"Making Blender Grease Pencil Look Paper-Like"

Hey everybody, welcome to another little Blender grease pencil tutorial.
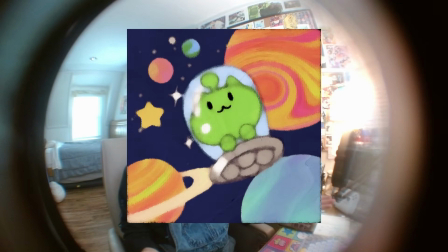This time I wanted to talk about some of the real-time compositor features that you can use in Blender now. I'm in Blender 5.0, but I believe that the real-time compositor has been functional in some sense since at least like 4.2, maybe 4.5. You know, the original reason that I learned Blender was because I was so stoked on the 2D animation tool in grease pencil. The first really popular Blender tutorial I ever posted on YouTube was my beginner grease pencil tutorial, which is rather outdated in my opinion at this point. A lot of things about grease pencil have changed since then, and a lot of things about Blender in general have changed, including what you can do with the compositor in real time. One of the strengths of grease pencil, in my opinion, is that it's just really fun and fluid to work with in real time. It gives you kind of a security in what you're drawing that nothing is so rasterized to the point that you can't like edit it, or you can't kind of treat something in some way, whether through the compositor or through just editing and sculpting the stroke or applying textures to the stroke in some way. It's a very like fluid tool. And so that's one of my favorite things about it and why it's so fun to work with in real time. But one of the big drawbacks for me when I first got into it is that it always kind of had like a pretty flat look that you had to do a lot of battling to get it to feel more organic and lend itself more towards practical 2D animation. And ultimately, I don't think anything is ever going to come close to like, oh, just, you know, get a watercolor brush and some paper and just start doing it by hand, frame by frame. I think there's a real beauty to traditional animation that we're never really going to fully capture through these kinds of digital tools. But I think anything that we can do to kind of imitate them and lend our work more towards the traditional aesthetics, I think can make it really fun just to work with these digital tools in general. And if nothing else, it's just a really fun experiment to see what you can do with Blender now.
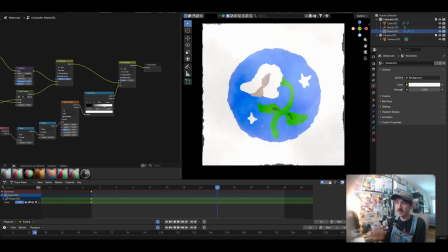So I'm going to break these effects down and talk about some of the inspirations, like my thought process in building these effects, ways that you can kind of push them and modulate them yourselves, and the basic like node tree setup so that you could get right into Blender and start building this effect for yourself. But if you'd rather save yourself some time and support me, you can go get the file over on my Patreon right now.
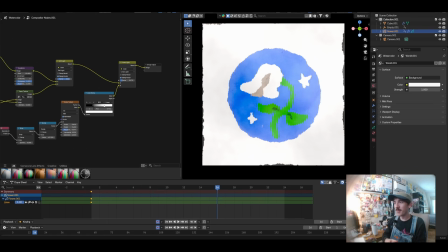For anybody in the $1 and up tier, it's, you know, does a lot to have, you know, a lot of folks supporting me over there. So I really appreciate everybody supporting the Patreon, but you should be able to get to somewhere pretty close to what I have with these templates just by following along in the tutorial.
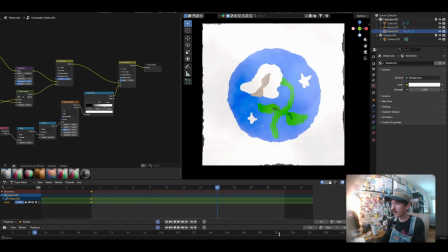So without further ado, let's get into it. I just want to start by talking about some of the inspirations for these aesthetics. One of which being my friend Milky T Studios. Their work, so cool.
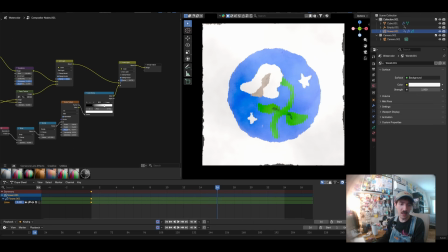She's a really amazing artist. And she has this really like fuzzy illustration style, which I'll pull up to share with you guys.
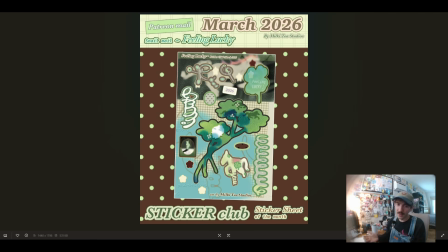I want to share one of my favorite pieces. This illustration in particular has been a big inspiration for me.
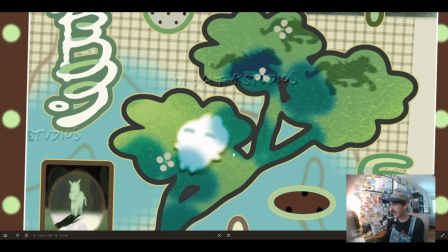This like fuzzy kind of shading around the character, a little like drop shadow stuff.
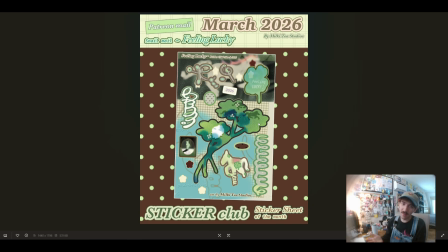The blurry kind of fades of color. Like, I really love the way that Senna works digitally to push her illustrations into a more traditional feeling.
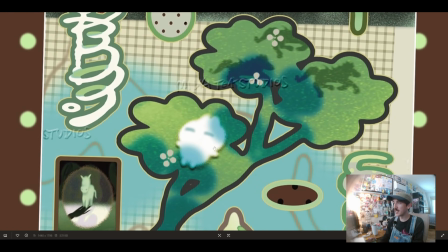Something about just giving it that like fuzzy edge makes it feel very organic.
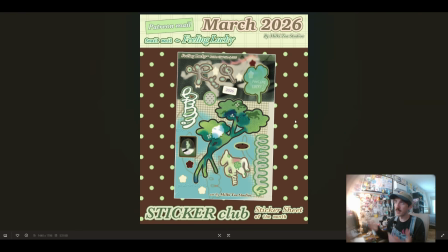And so I wanted to emulate that through grease pencil using Blender's compositor.
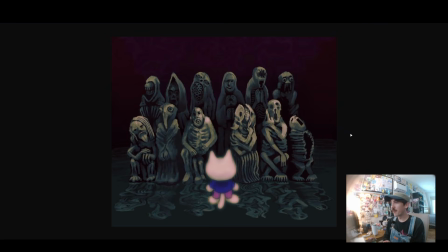Another artist that's been a huge inspiration for this style is Plastaboo. I really love, you can see a bit of that like fuzziness around the illustration of the character, but even just like the little bits of grain and texture on all of these elements in the illustration,
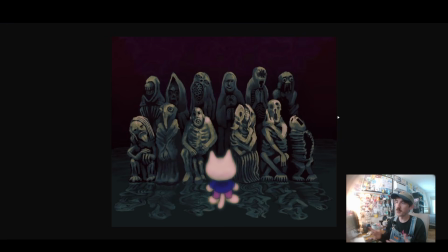it does a lot to push it into a really organic, traditional feeling. Oh, another huge one, actually.
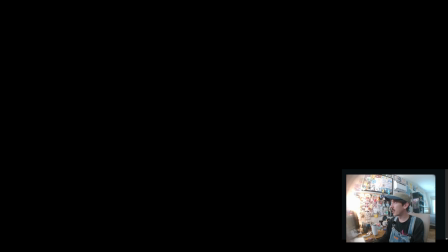We got to talk about Sunny Limbs.
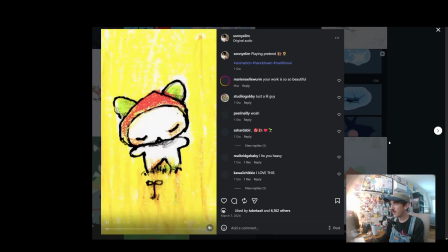So this artist is another really huge inspiration for the style, namely in this sort of crayon traditional animation.
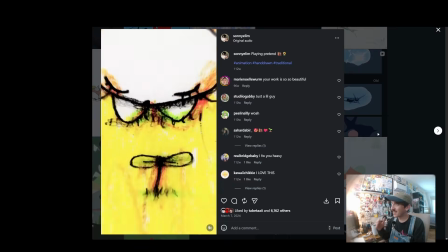I love the way that they create this like blur, and I don't know if they're doing too much compositing,
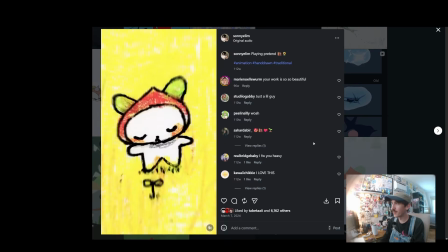like digital stuff to shift the blur around, but this, oh man, this one is just really phenomenal.